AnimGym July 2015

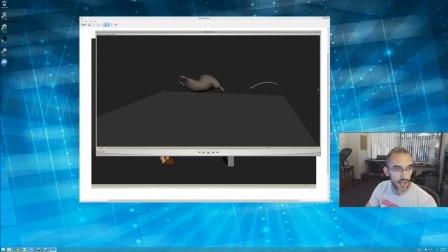So we got a character who's fishing, it seems, and they lose their balance somehow.
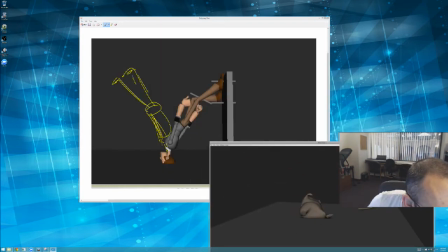Is that a dead pixel in my monitor? Oh man, that stinks.
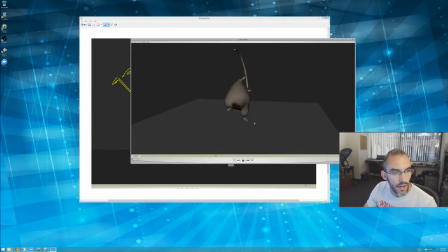Okay. All right. So here's the dealio with this. You've chosen a composition where we're staring almost like directly at the character, which means that foreshortening is going to release or remove a lot of the stuff that you're doing in
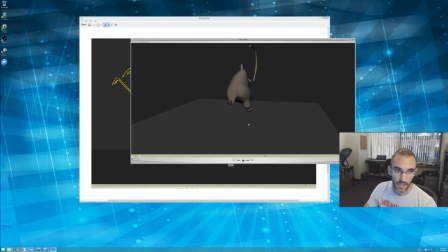perspective, right? It's just going to. So when it first like pops right here, it looks more like he's jumping upwards.
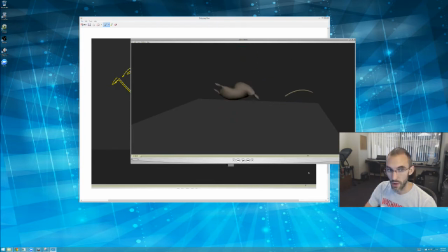And then the fact that he flies backwards away from us seems like it's unmotivated. I would say that those two beats should be combined into one. And if you can, since we are staring just, we're not 100% staring down the pipe,
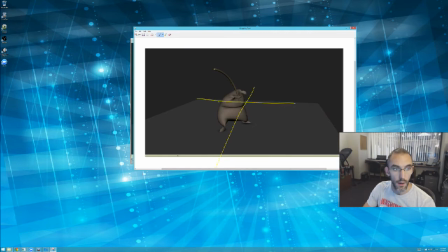there's a little bit of perspective that's offered from your set. So you actually expect the character to fly, backwards a little bit towards screen right and not screen left, which is what he does.
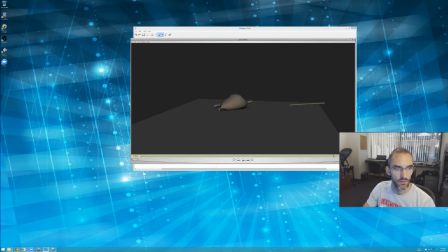He ends just slightly left of, just a breath left of where he started, which is actually straight back from camera. So if you want a straightforward composition like you have, then maybe make them move a little bit further back.
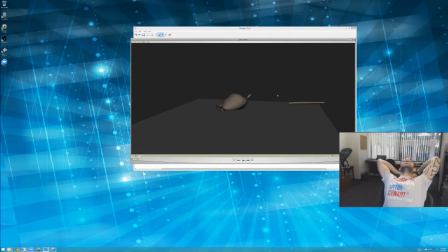One thing that's also good to remember is this is more support for the reason for the reasoning behind combining this beat with the fly backwards, is that in foreshortening,
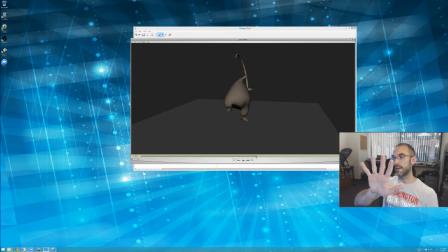when you have foreshortening, pose changes can actually be used to emphasize the motion, right? So this is not a very interesting pose change.
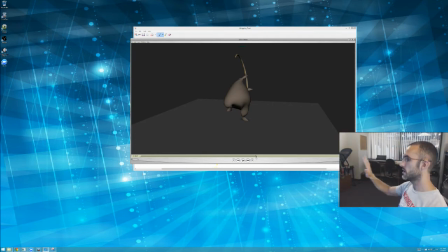It's basically just scaling my hand. Even though I'm moving it the same amount that I am right here, and you're actually getting some interest and some pose change, right here, it's just like there is a hand that's just scaling up and down in composition. Not very interesting.
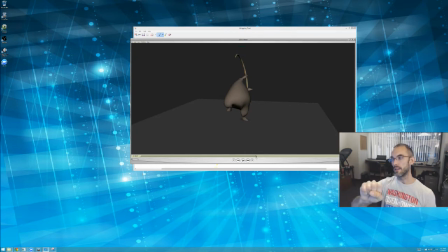So you have to supplement that with pose change, right? You have to do something that is creating a little bit of interest. So if you put these two things together, where he's in this tense pose, and then he pops into
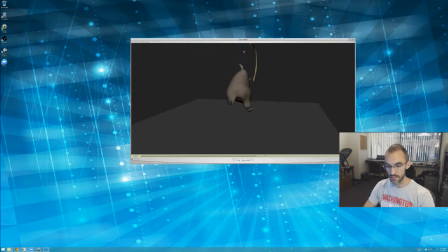a big pose change, and I would say that this is a little bit understated of a pose change.
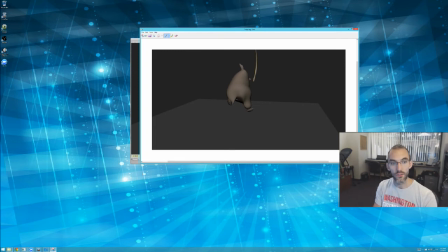I would hope he goes, into something like very, very, very, pushed kind of in all directions, pops into that spread out pose.
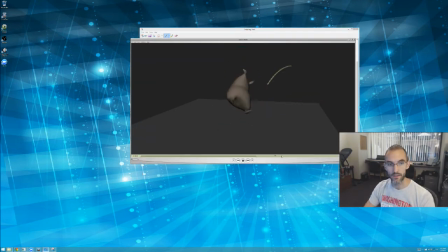Then it would help the lack of the depth that we have on this shot. Another thing is the prop really ought to be helping you. The prop is the most elastic thing in the shot.
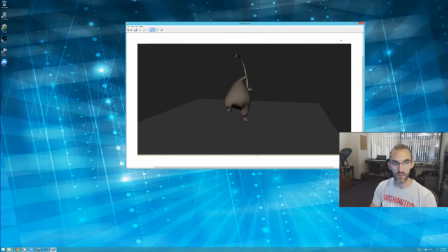So when the line snaps across one frame, the prop should go just absolutely just arrow straight.
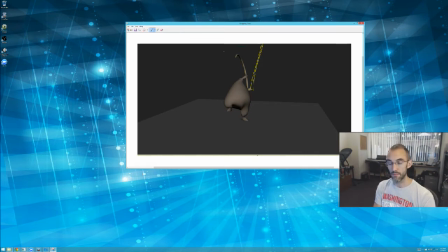And then on the next frame, a very quick, maybe 2-frame transition from this pose that you have here to that popped up pose.